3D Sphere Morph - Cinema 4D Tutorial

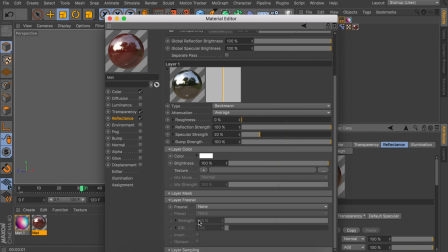8:18 And all the way at the bottom, we are going to open this layer Fresnel menu and change the Fresnel to dielectric. That way you can see we have a nice shiny reflection on the sphere, which isn't over the top.
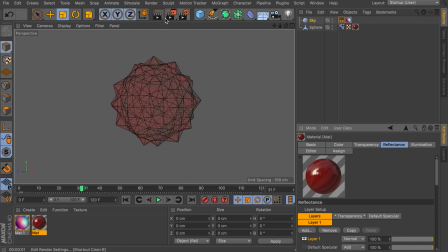8:29 So let's render this again and take a look.
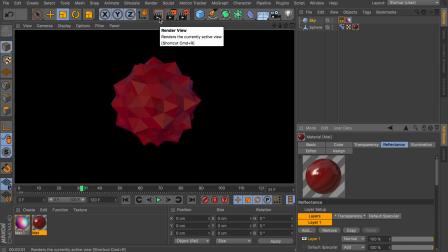8:31 And you can see the colors of the wallpaper which is wrapped around it are coming a bit more to life, but it is still not very convincing.
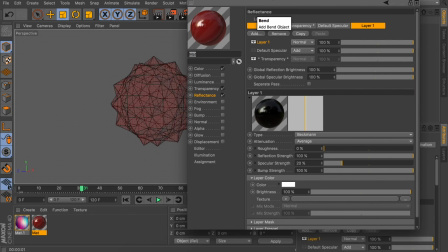8:38 So let's go back to the material, and I'm going to set an interactive render region around this so you can see what happens in real time.
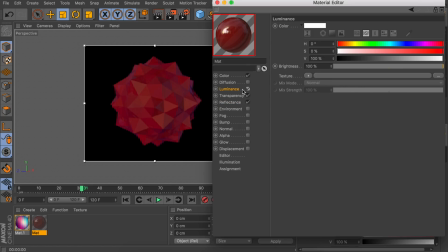8:45 And one first thing we are going to add to make this pop a bit more is adding the luminance channel.
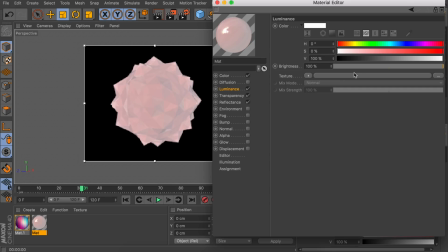8:51 So in here this will be white by default, so let's change this to a dark red color.
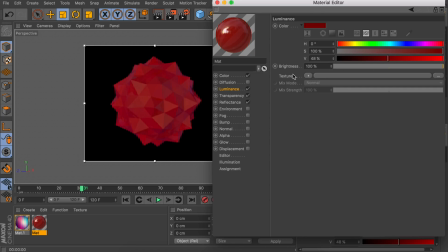8:56 And we are also going to increase the brightness of this to give it a bit more punch because it's a dark color. Okay, so that is a bit more vibrant now. But everything still looks a bit too perfect, so I want a bit more imperfections to this. So let's go to the color channel to add these. And we're going to add a texture, which will be stacked up in a layer.
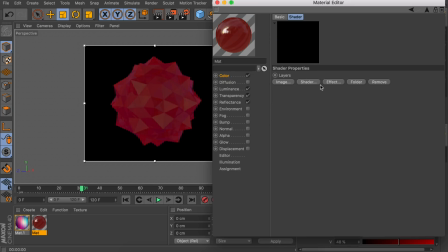9:15 So let's create that layer. And in here we are going to create a first shader, which will be a Fresnel.
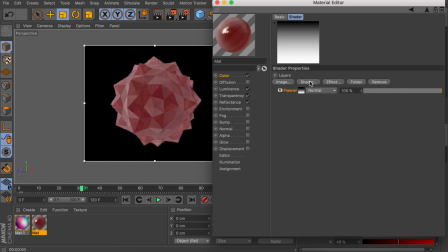9:21 You can keep everything on default for this one, but you can see we have a bit more variation in how the reflections look, so it already has a bit more depth to it. A second shader we are going to add is a noise shader. So let's go inside of that by clicking the thumbnail.
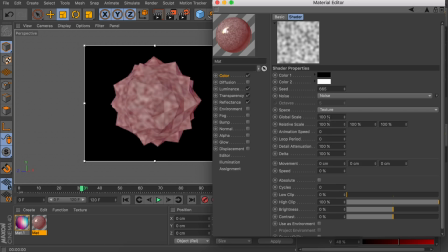9:35 And you can see by default this is a nice and blurry noise, so that is exactly what we need. But you can also see it is just a bit small on the speckles. So let's increase the global scale to something like 130%. And also the speckles are just a bit too gray, it's not strong enough.
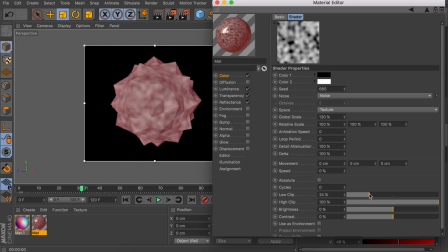9:52 So let's go to the low clip option and increase that to give it a bit more contrast. Okay, let's go back to the layers And we are going to change the mode of this noise, of course, because now we only see this noise and not the Fresnel. And we're also going to decrease the opacity of this to something like 75%.
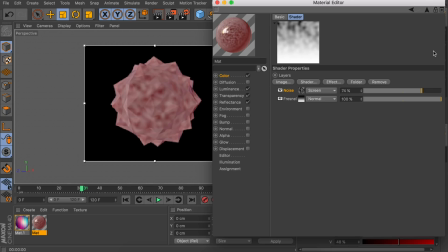10:09 That way you can see it is blending into each other. Also, while we are at it, let's go back to the color channel on its own.
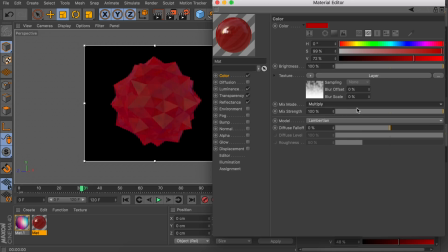10:15 So we can set the mixed mode to something like multiply. That way it's already a bit more realistic. And we're also going to decrease the mix strength of this to 50%, so we only have a hint of this texture on it.
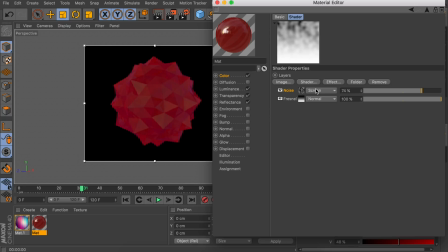10:28 So you can see we have some imperfections now, but we're going to continue in this layer and add one more shader, which will be a gradient. Let's go inside of that and change this from 2D U to 2D circular.
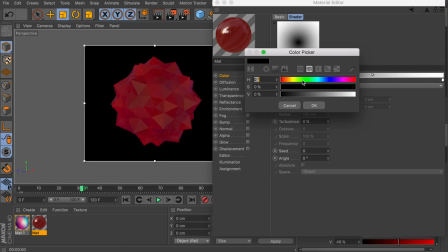10:40 And we're also going to change this gradient from a very bright gray to a slightly darker gray.
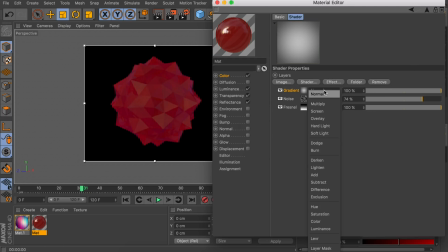10:46 Now let's also change the mode of this one to multiply, so we can see the two layers beneath it. Okay, so that is done.
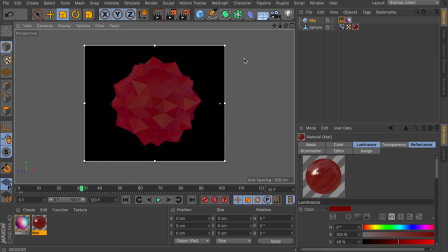10:54 Let's go ahead and find a nice angle to look at this sphere, because depending from which side you're looking at this, it will give a different reflection from the sky object. So what we need to do for this is going in this compositing tag we created and enable the scene by camera option.
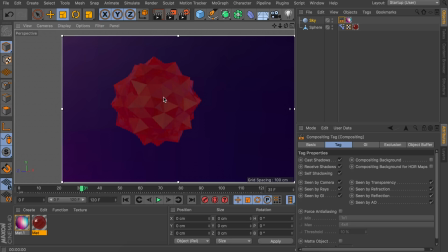11:08 That way it is easier to find a nice direction to look at. And what I usually like to do for this kind of effect is looking towards something that is bright.
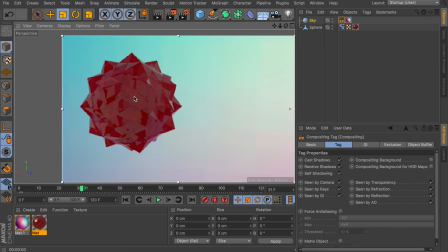11:17 So not the dark color, which we can see right now, but let's go to something of the brighter side.
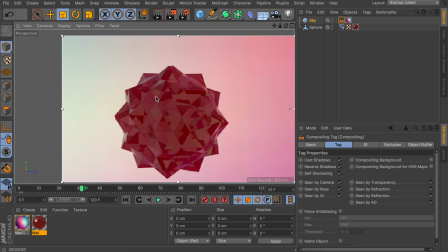11:22 If you think that is a bit too much of refractions and reflections, you can also try to line up the brighter parts at the side of the sphere.
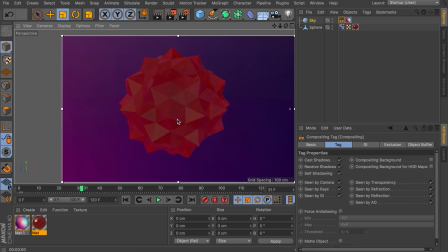11:30 So something like this. Let's also take a look how this looks if the sphere is still perfectly round.
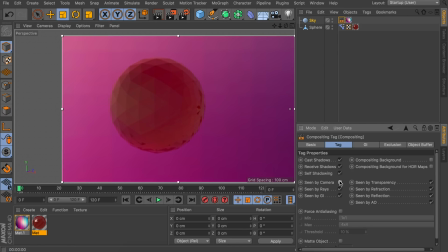11:36 Okay, so I think I will be using this one. So let's disable the background again. That way it's also easier to see the reflections again on the sides of the sphere.
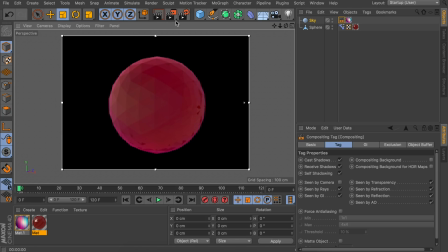11:45 But I still think this looks a bit flat, it doesn't have any power to it. So what I like to do to fix that is going in the render settings.
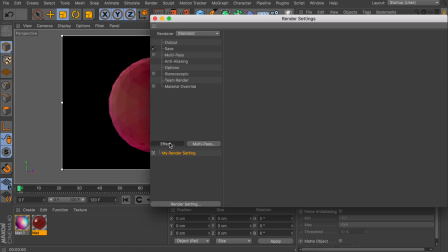11:52 And because we have this luminance material on this, we can go ahead and add a glow effect to this.
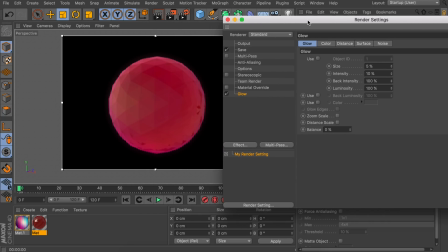11:58 In here you can play around with the settings, but what I did is decreasing the intensity to something like 5% and increasing the size to something like 15%. That way you can see it looks a bit more vibrant and has a bit more power to it. Okay, one more thing I did to give this a bit more variation in the animation is adding some lights around this.
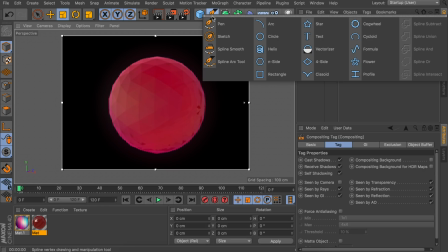12:18 So I want this to be dynamic, so what I did is creating a circle object.
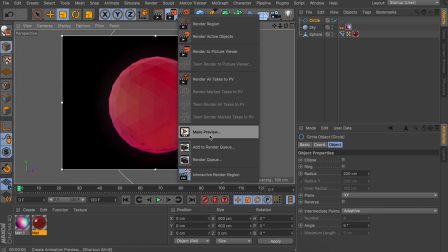12:23 Let's also disable this render view for now.